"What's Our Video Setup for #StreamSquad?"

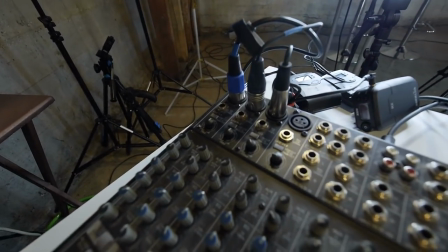[4:11]
This is a Mackie 1204 mixer and we've got three mics into the top there and here are the transmitters that each one of us wears,
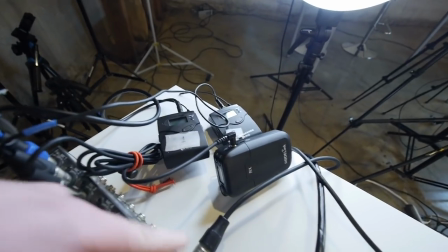[4:20]
and then off the back we've got the receivers for each one of them that are plugged into one,
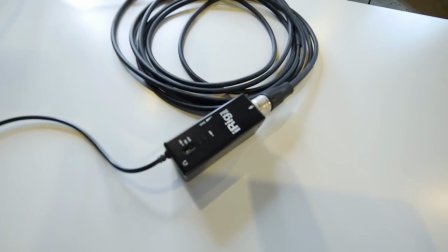[4:25]
two, and three. This is how we get that into the iPad.
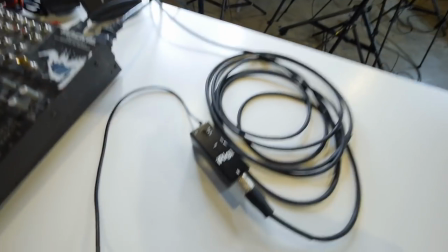[4:30]
Directly out of the mixer, into the iRig, then into the iPad.
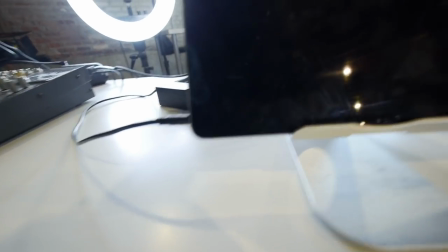[4:36]
We just have the gain down really low and we're going in just to the headphone jack on this iPad. So by putting mics on everybody, we make sure that everybody's got really good audio. everybody gets heard really well and Dan since he's running the show he can sit over here and mix the sound and make sure it sounds good before it goes in this is like a crazy setup well I don't want to say crazy but this is just a more expensive more advanced setup if you're just getting started something like this is a great option this is an iRig mic HD2 they have a headphone input if you want to check it what's great about this mic is it does have the lightning plug
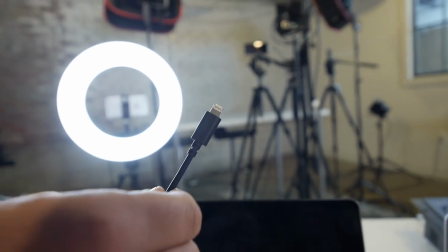[5:08]
on it I've seen some really good examples in our user group of people even just using a
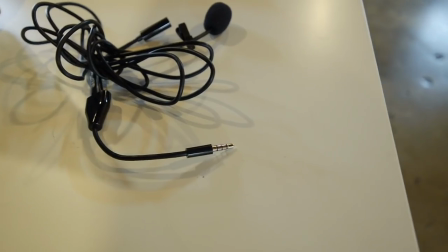[5:12]
little TRS lav mics and getting great results with that as well. So really just adding any sort of little mic is going to help. So we've given you an idea of all the different angles that we use. We've also shown you our audio setup over here. But now let's talk about our lighting setup and let's just see the different things that we've added to our production. You certainly don't have to do all of the stuff that we're doing with our lighting, but if you want some ideas for how to make it work for you, you can check some of this stuff out. We certainly didn't start off this way but over time we've just grown to see that if we add more light to our setup it really helps us stand out and it all looks better in the end. So I'm going to show you from this perspective what all the lights that we have set up are. So check this out.
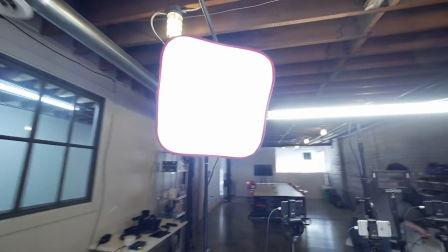[5:55]
So the two main lights we have are just these two square LED panel lights and these diffuser boxes come right off.
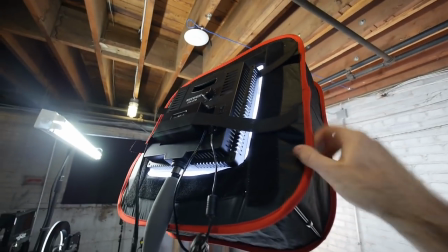[6:03]
If we wanted to pull them off we can just un-Velcro them and they come off of there. By adding the diffuser boxes, it really softens the light that hits our face and it helps avoid shadows behind us because we don't want them casting on the wall if we can help it. And we're doing a pretty good job of avoiding them now. Another tip about lighting is that the bigger the light source, the softer the light's going to be. I've actually added this T5 light from Home Depot. It's just got two bulbs in it and that bar right there really helps illuminate everything and because it's so big, it helps make the light really soft.
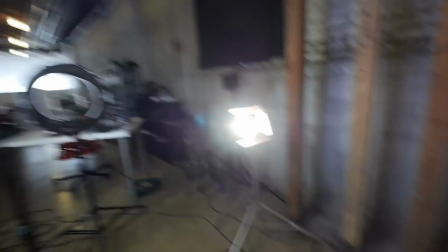[6:31]
What we also added were these two lights on the sides.
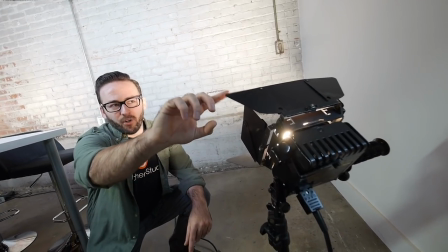[6:36]
So what I like about these lights is they've got these barn doors on them so I can really shape where the light's going.
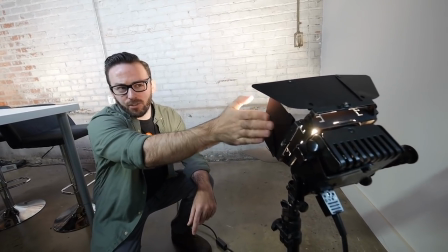[6:41]
So the key here is to keep this edge from hitting our faces while we're sitting over here.
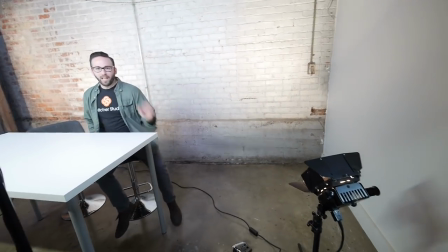[6:46]
So if we sit down here, you can see that light is never going to be on my face until I get out here.
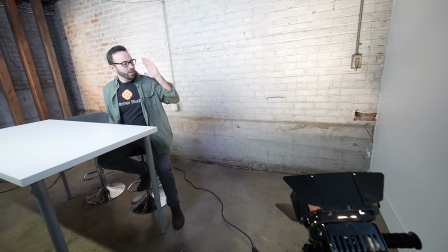[6:53]
So you can see out here that light's shining, but over here we're getting mostly this light.
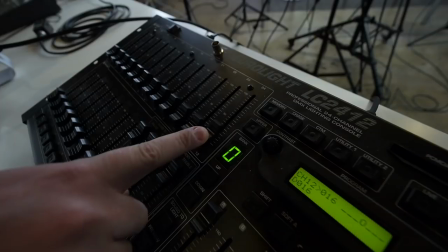[6:58]
What's great about these lights is we just connected them to a dimmer so we can really brighten them up or we can tone them exactly where we want.
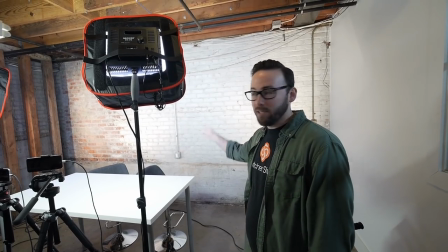[7:04]
Adding the light to the back helps us avoid all the shadows behind us from these lights and it also helps separate us from the background.
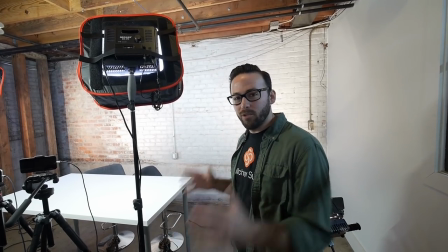[7:11]
We're actually probably going to move this whole thing forward a little bit more just to try to take advantage of some depth of field stuff.
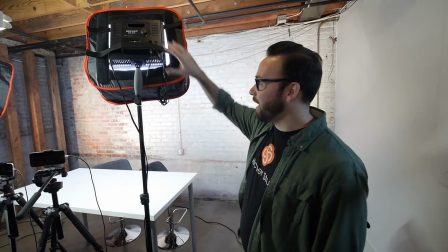[7:16]
So that's kind of a summary of our lighting. We've got our main key lights here.
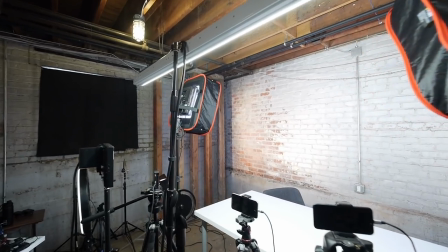[7:20]
We've got another big light here and then we've got our background lights that are off to the side.
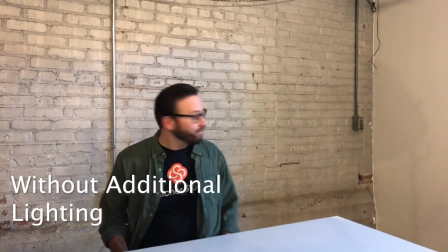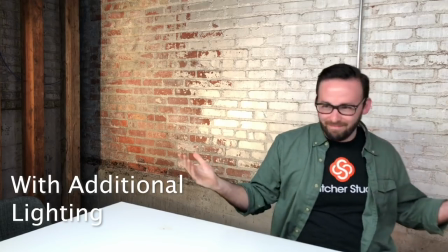If you're not in a position to buy a bunch of different lights right now, you don't want to do a complex setup like we have. here's a few quick tips.
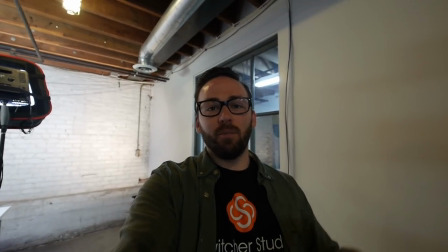[7:47]
So one of the main things you want to keep in mind is you want your subject to be brighter than the background and this really doesn't look that great but
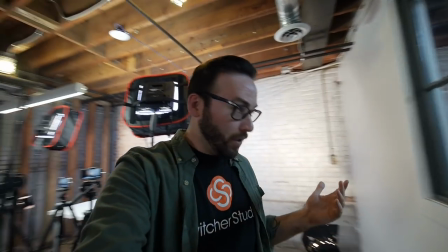[7:53]
if I do something as simple as going over here closer to this window and then facing the window well now I've got a
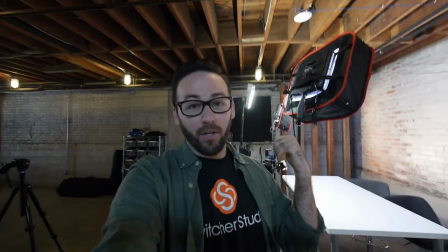[7:59]
lot more light on my face and the background is darker so this is automatically gonna make your videos better. So just keep that in mind see if you can find a way to get your subject brighter than the background behind them.